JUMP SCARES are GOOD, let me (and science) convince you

No, no, sorry, that's an acute, threatening event, like a jump scare,
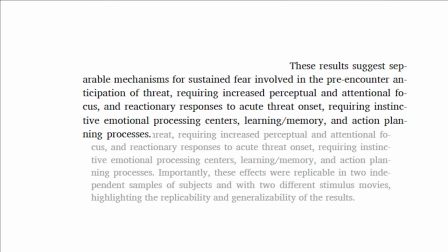(4:05)
makes your brain react differently than sustained fear, the state your brain is in before a threat is actually encountered.
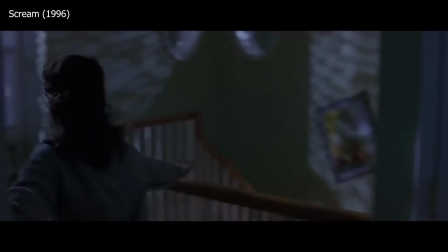(4:11)
The findings suggest that sustained fear increases your focus. You're searching for a threat that has not yet arrived.
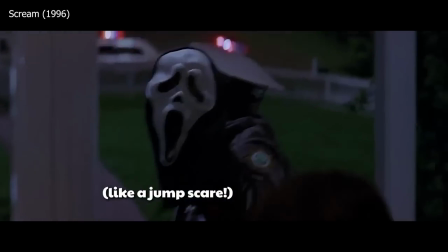(4:18)
The reactionary impact of an actual threat affects your emotions, your desire for action. The threat is here, and you want to respond accordingly. A good horror movie will move you between these modes, rather than keeping you stuck in one state.
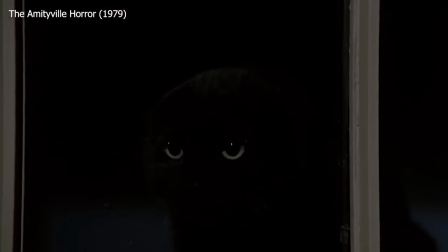(4:31)
The moments after a jump scare, when you're a little embarrassed, or even annoyed,
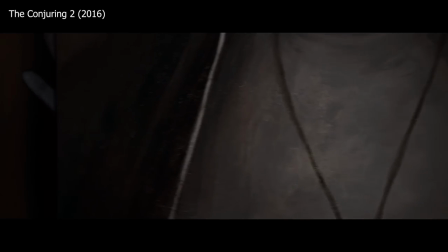(4:36)
or, I don't know, aroused maybe, are an important mental break between sections of sustained fear.
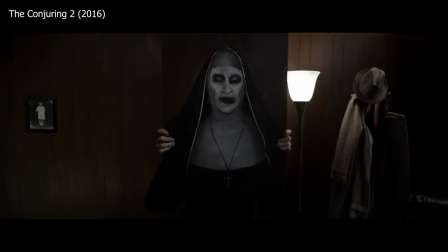(4:42)
It resets your brain a little before ramping back up to true fear. It's like edging, but for horror. The way jump scares have been deployed has changed over time, and I think that's a big part of why people don't like them.
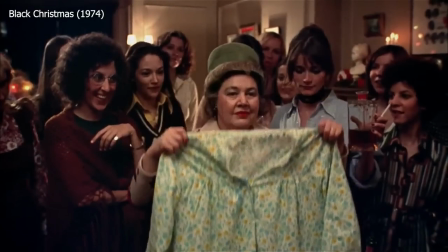(4:54)
In these early examples, they were basically used as transitions, and I will say I am pretty glad that that has been phased out. Can you imagine if iMovie came with, like, fade to black, slide left, bird screech?
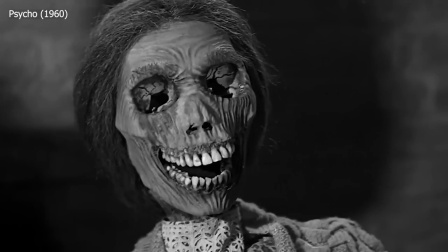(5:06)
After that, they became mid-climax shockers, deployed with plot purpose at the height of the film's intensity, like this moment in Psycho.
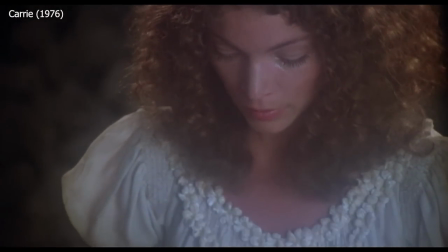(5:14)
Eventually, directors realized that they could put jump scares where the audience wasn't expecting them, like after the climax, and get an even bigger reaction.
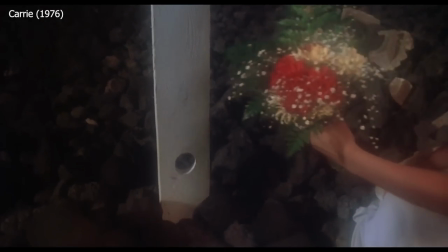(5:23)
The End of Carrie is an early, particularly influential example.
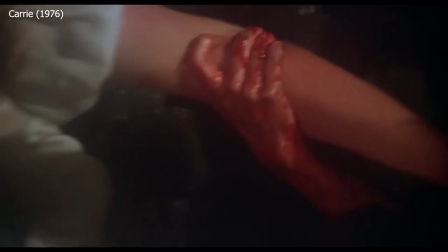And over time, those jump scares migrated to earlier in the movie, spicing up the otherwise mundane exposition.
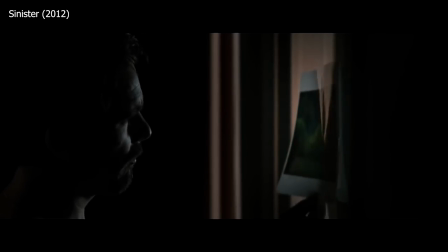(5:40)
Since this is usually before the monster killer ghost has really appeared, the jump scare became a fake-out, an easy fright, dragged from the audience without really being earned. A lot of directors took the power of the jump scare for granted and started sticking them in willy-nilly. And when the audience members inevitably react to it, it can make them feel silly, tricked, powerless. And I'm fine with that, because, you know, What else is horror for? It's not supposed to make you feel powerful. As a genre, it's meant to challenge you and make you feel uncomfortable mentally, emotionally, and yeah, sometimes physically. But I'm not the only person watching horror movies, and my opinion isn't the only one that matters. I know. And in particular, the rise of prestige horror, or elevated horror, has done a lot to threaten the jump scare with total oblivion.
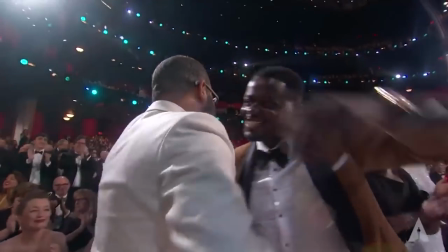(6:31)
When Jordan Peele rightfully won Oscar for Best Original Screenplay for Get Out, it proved that horror could be culturally important.
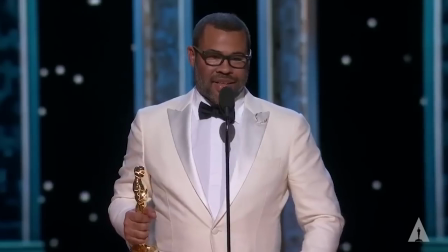(6:39)
It's caused a huge influx of new fans and filmmakers, bringing new perspectives and styles to the genre. It's a pretty thrilling time to be a horror fan. But horror is inherently a low-class genre, barely a step above pornography, and there's some overlap.
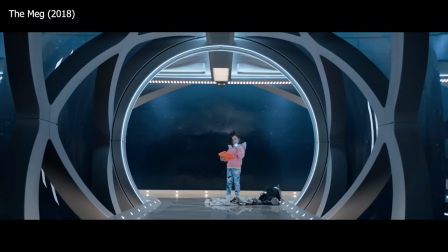(6:56)
To find a compromise between all horror is low quality,
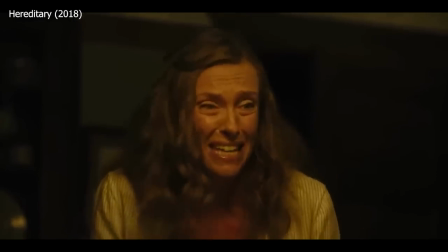(6:59)
and this horror movie is high quality, the idea of elevated horror arose. It's like horror, but good.
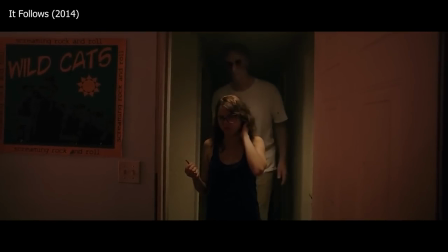(7:10)
Fans of elevated horror are excited by the social commentary, atmospheric menace, and complex monster metaphors that the genre offers. But they're not always watching horror to be scared. And that's kind of a big shift in audience expectations.
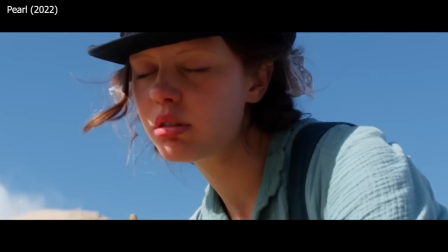(7:25)
And director expectations have shifted too. The hypothetical long shot chance for an Oscar is a great incentive to make elevated horror.
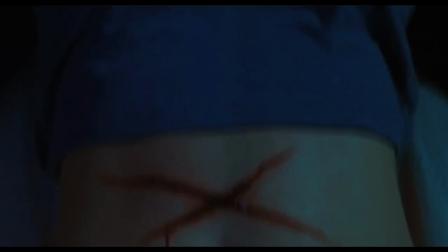(7:34)
But what even is elevated horror? What makes a horror elevated or prestige is almost entirely based on audience perception. I would dispute almost any textual definition you tried to put in front of me. I would knock it out of your hand like a plate of old spaghetti.
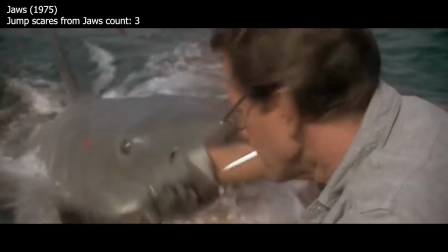(7:48)
One of the casual definitions I see is the lack of jump scares or gore or whatever this slickin' titane is.
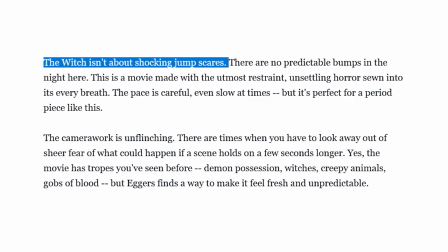(7:57)
It's the easy line to add to a review to let the audience know that this horror movie is good.